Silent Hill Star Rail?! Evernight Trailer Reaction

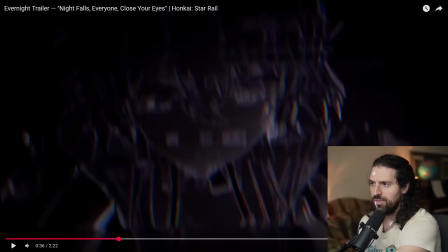Like, did someone touch her hands in this way before? This is very clearly like an important moment for her.
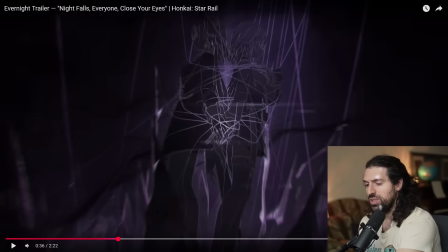This is her hands tied with this threads of fate. There was this red imagery earlier too.
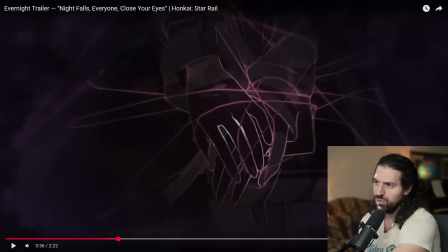It could mean, yeah, the red threads of fate that kind of bind people together and run through everything, from mythology as well.
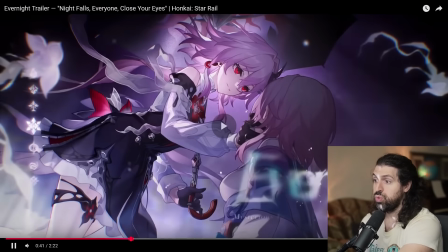Really? Gonna see that again.
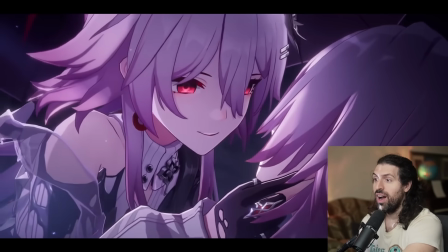Really? Wow.
Are you sure?
And there it is.
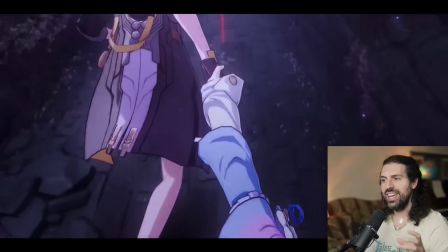It's the moment where she can no longer deny, and she's gonna, the image of the hand's gonna grab her face.
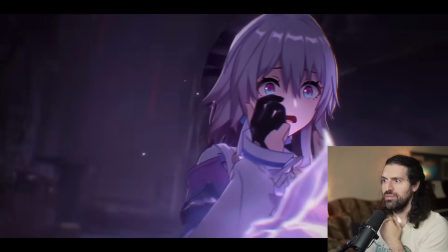And now she's doubting everything. Oh, that's horrifying. Oh, that was such a cool shot.
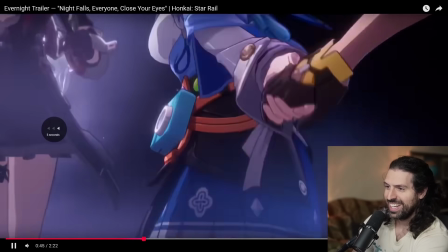We gotta go back. Look at this. So when we get this moment, I like when the music drops too.
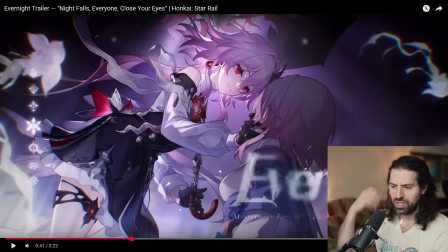It's just this like kind of before it's kind of abstract, kind of ambient music, and then it's just pop, pop, pop, pop, pop.
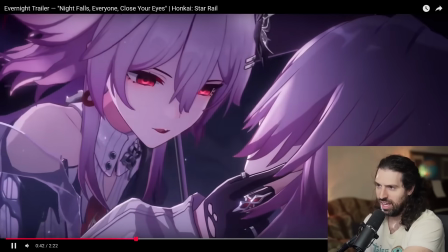The music just smacking you in the face. There's no more turning away.
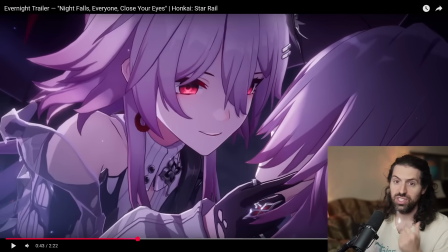There's no more obscuring the truth. She's like holding her face in place to look at her. It's really cool. And it is like a version of herself, right? Right? Sure.
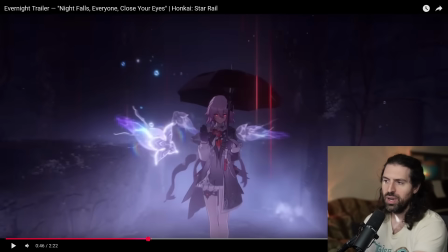And then this constantly the image of the hands, like she's being led around and then she's being led away from this person in this hallway.
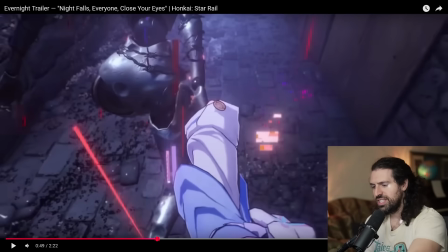I like how the sort of digitization is like raindrops.
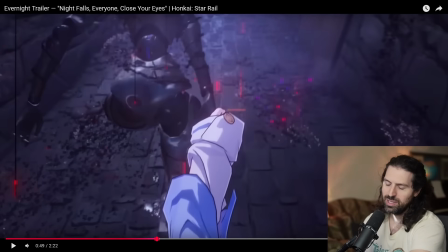Isn't that so fun? And then she has the umbrella to prevent being touched by those. There's a censored face.
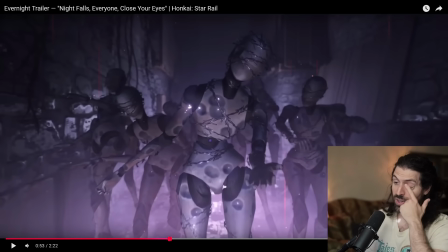Oh, that's awesome. It's implying that, you know, all the connections that she has are fabricated, are false. It's really, really creepy. And this is very Silent Hill, right? That just came out. Oh my goodness.
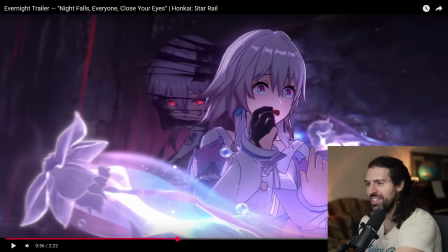Yeah, this is the shot I want to talk about. How cool is that?
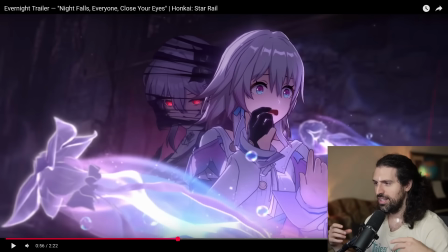Like, think about the idea of your shadow kind of being a different entity or something. Is this shadow that she can't escape, and in this case is kind of looking at her. But I like that they didn't just put it so right here in the frame you see like she's in the same position. I like that she's facing a different way.
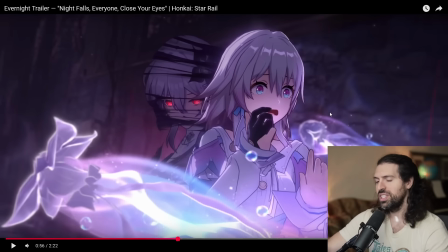It's really just unnerving. Like, imagine you looked at your shadow and it was in a different position or something, or you lose your mind.
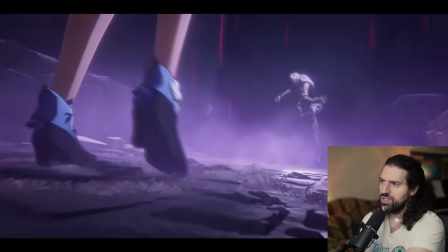So I like that. I like how you're using the red.
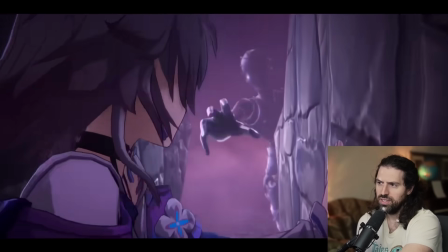But this is very Silent Hill, and of course the color use as well, and the sneaking through the this is so Silent Hill.
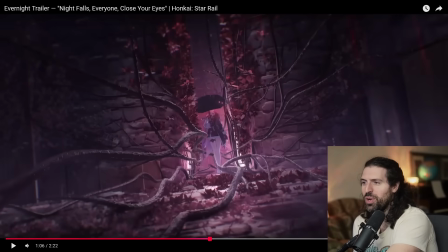I mean, wow! It's to the point where, I mean, you have to look at it like this. They saw the trailers for Silent Hill many months ago. They probably saw the release date. They were probably, I mean, this is too much of a coincidence, right? They were probably like, okay, let's do this.
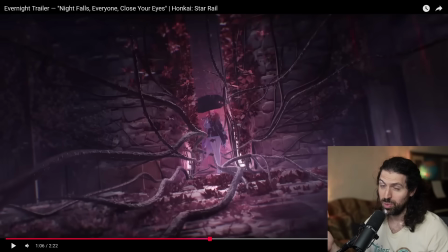You can't really collab with them, so we're gonna collab anyway. Which is, it's interesting. I'm actually curious everybody's thoughts on this, because it's absolutely it's too convenient. That just dropped, right?
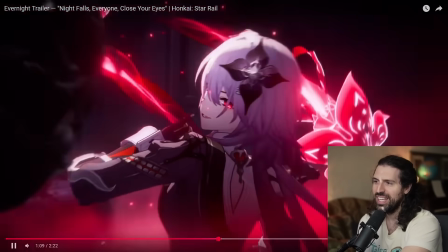That game's the red flowers and everything. I'm really curious on people's thoughts on this.
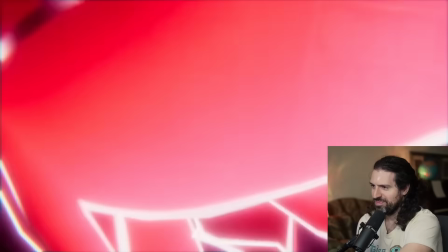With me And the dolls too. you won't lose anything again.
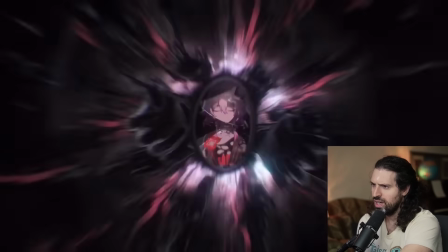Wow. The hands, man.
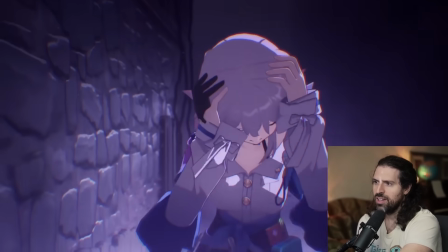I remember you.
She remembers her.
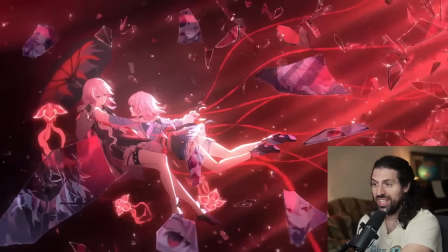You are Great transition. Oh, and the hand drawn. when you wake.
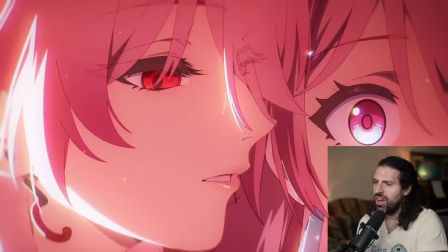It will be over.
Oh, this is by far the best part. Yeah.
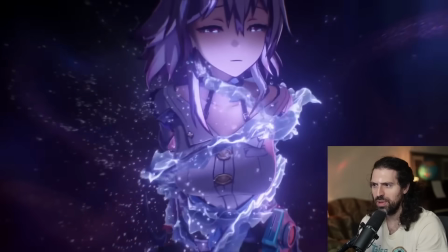Wow. The music too, and the vocals coming in.
I am the Evernight that shadows your.
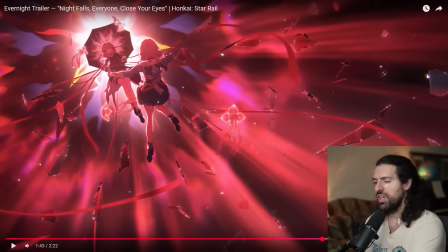I love that the music that kind of, it's almost like this kind of revelry and this freedom in the vocals, as opposed to hiding from the truth.
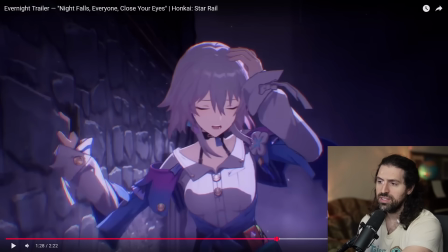I want to look at this transition right here. We kind of come out of this Silent Hill section, which I think this is by far the strongest part.
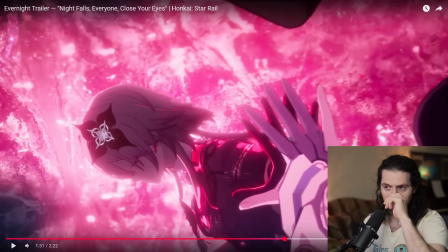When we stop, when they stop relying on that imagery so much from Silent Hill F, and then we come into this.
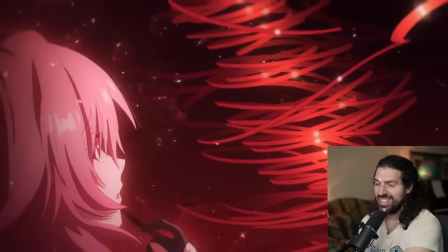When you wake. It will.